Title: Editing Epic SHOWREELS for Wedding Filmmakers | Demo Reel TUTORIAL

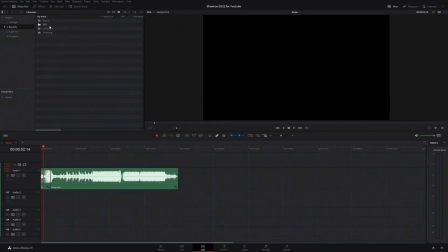[4:08]
There's only a tiny nuance at this point. The client wanted the showreel beginning to be similar to Hollywood trailers, so I added a little dynamic section of the first song at the beginning.
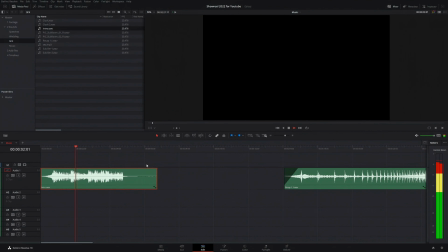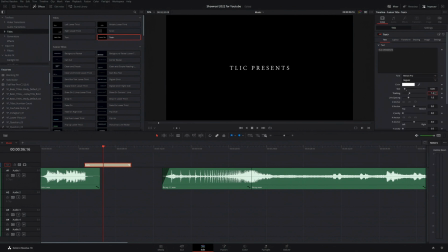[4:24]
And then moved on to the titles. I didn't want to leave the titles without sound. It should always be present, along with the video sequence. So I added several samples during the appearance of the titles, including the sounds of the clock and sub-hits.
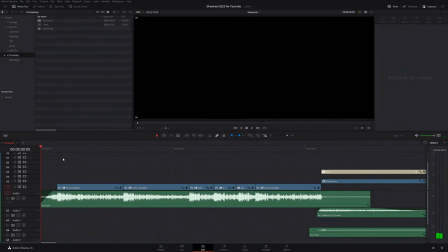[4:46]
I also added various design sounds during editing, which I'll describe along with the editing process. We'll now switch to creating footage. I'll show you the scenes and shots selected for this showreel beforehand.
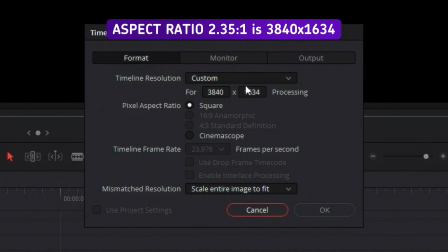[4:59]
First, I set the aspect ratio to 2.35 to 1 to be closer to the cinematic style.
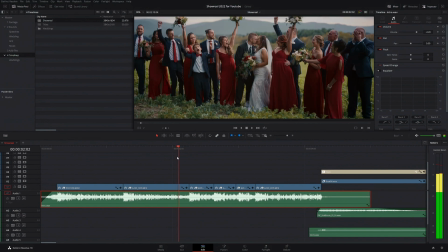[5:06]
For the intro, I used footage of the newlyweds and some moments from the wedding party,
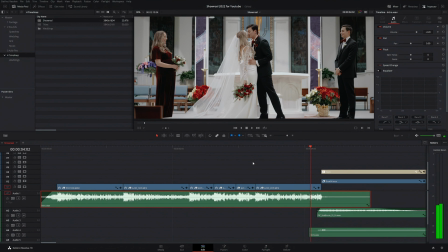[5:11]
ended with a kiss shot from the ceremony, and then moved on to the titles.
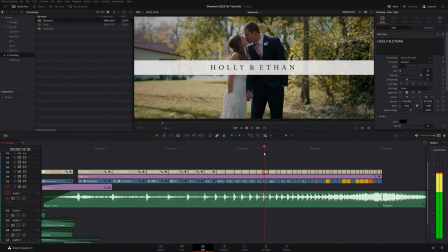[5:18]
After the company titles, I show every couple the videographer filmed over the past year, and the couple's titles below each shot.
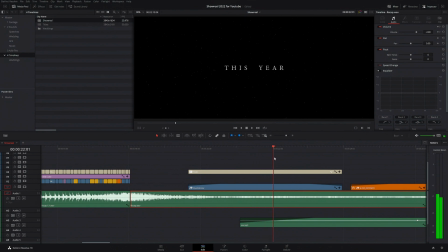[5:27]
After the introduction, the videographer asked to use their titles with text throughout the first part of the video.
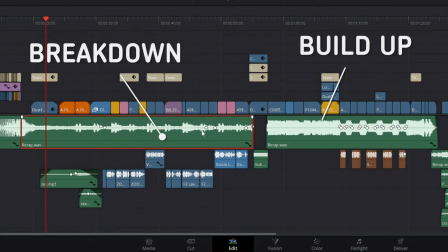[5:35]
The first part of the video consisted of breakdown and build-up.
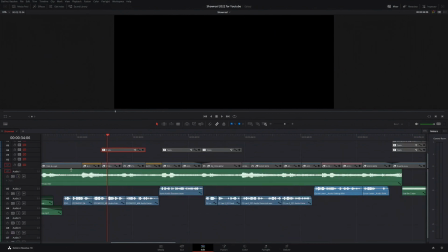[5:42]
In breakdown, I added small stories of couples that the videographer filmed and tried to consolidate each wedding into one story using the letter readings of the grooms for their brides. From different letter readings, I tried to take fragments that complement each other and not lose the context of integrity and romance.
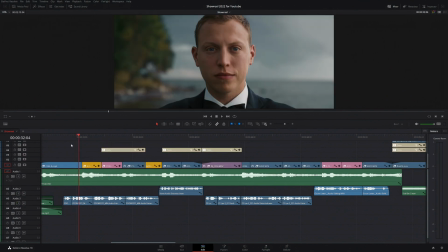[6:00]
And at the same time, in parallel, I show shots of weddings from which letter readings were taken.
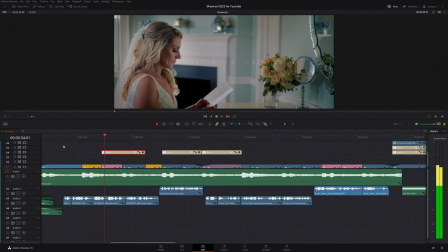[6:06] Today, I join my life to yours. When I met you, I knew without a doubt that the universe put us in each other's lives.
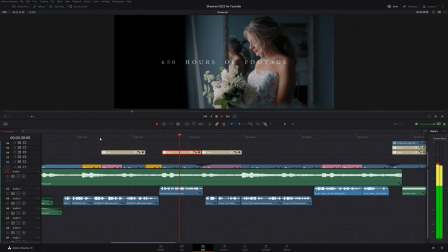[6:13] I found the most perfect person in the world to spend the rest of my life with.
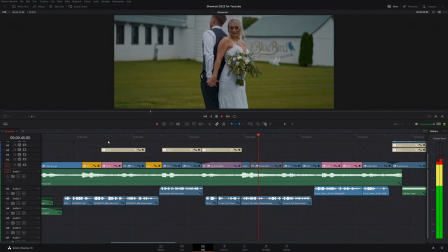[6:16] You are caring, funny, enthusiastic, an amazing mother to our children, and what I love the most is your ability to understand me like nobody else.
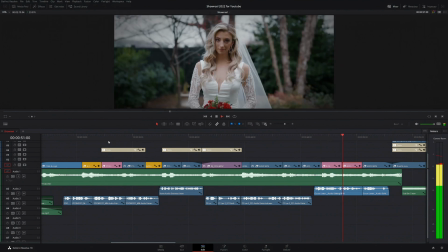[6:24] I couldn't have asked for anyone else to take on life's challenges, just you and I.
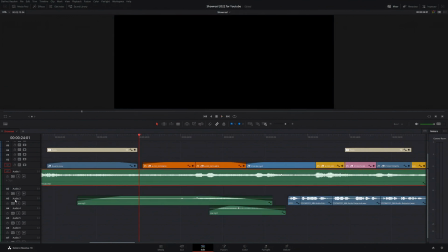[6:29] I also added the sound of water hitting the rocks in the first few shots.
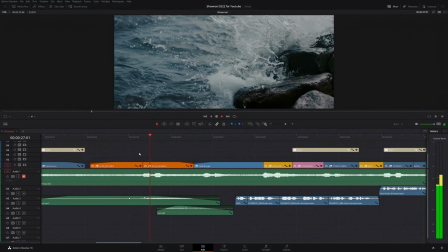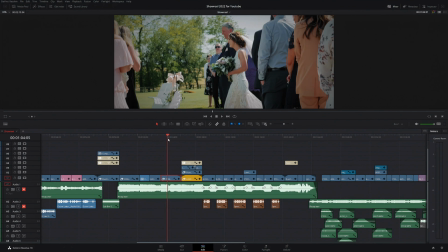[6:41]
In build-up of the first song, I tried to find the most creative shooting angles and those that could add epicness to our showreel.
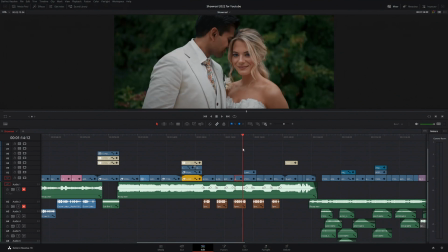[6:48]
The video sequence should emphasize the epic nature of the music and complement it.
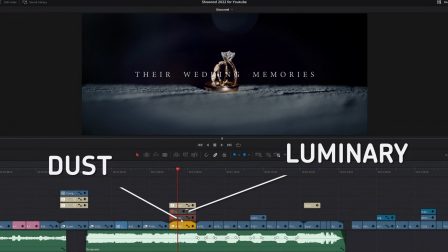[6:57]
I used footage with dust and luminary to add brightness and beauty to the shot with the ring.
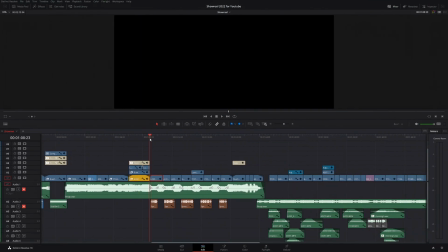[7:05]
I also added a speech for this part, which can fit any of the weddings in our film and complement the video sequence.
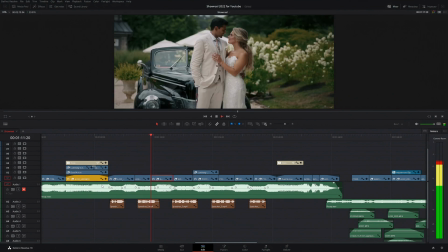[7:13] May today be the start of a new life that brings you a love so pure
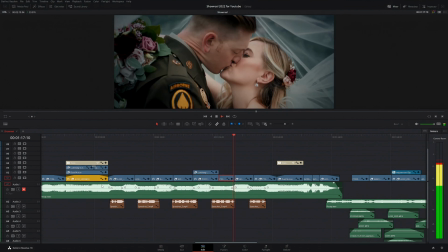[7:20] and a joy so powerful it lasts a lifetime.
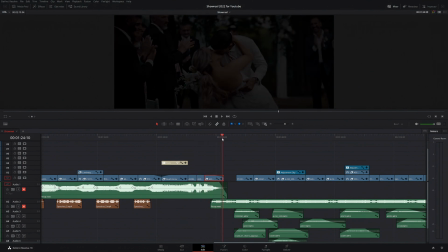[7:24]
At the end of build-up, I added an epic kiss from the end of the ceremony using jump cut with the sounds of the hits instrument.
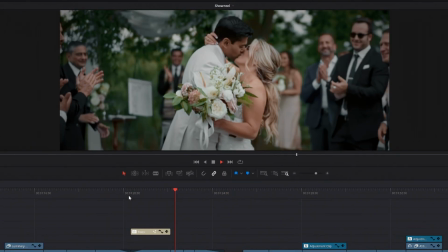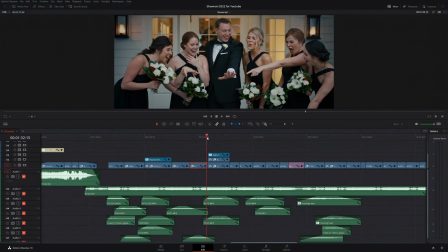[7:38]
For the chorus of the second song, I decided to use the most cheerful and dynamic shots of the wedding party, of course, using joyful screams.
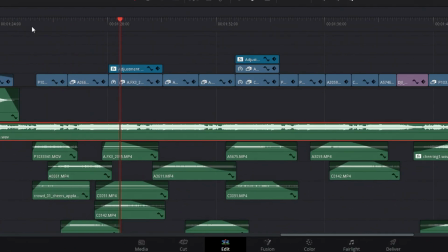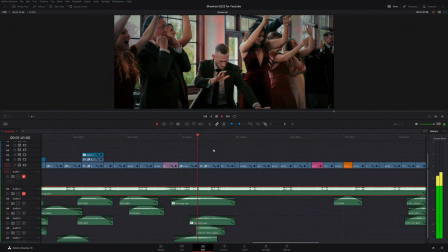[8:00]
After the wedding party footage, I moved on to the entrance part and the dancing.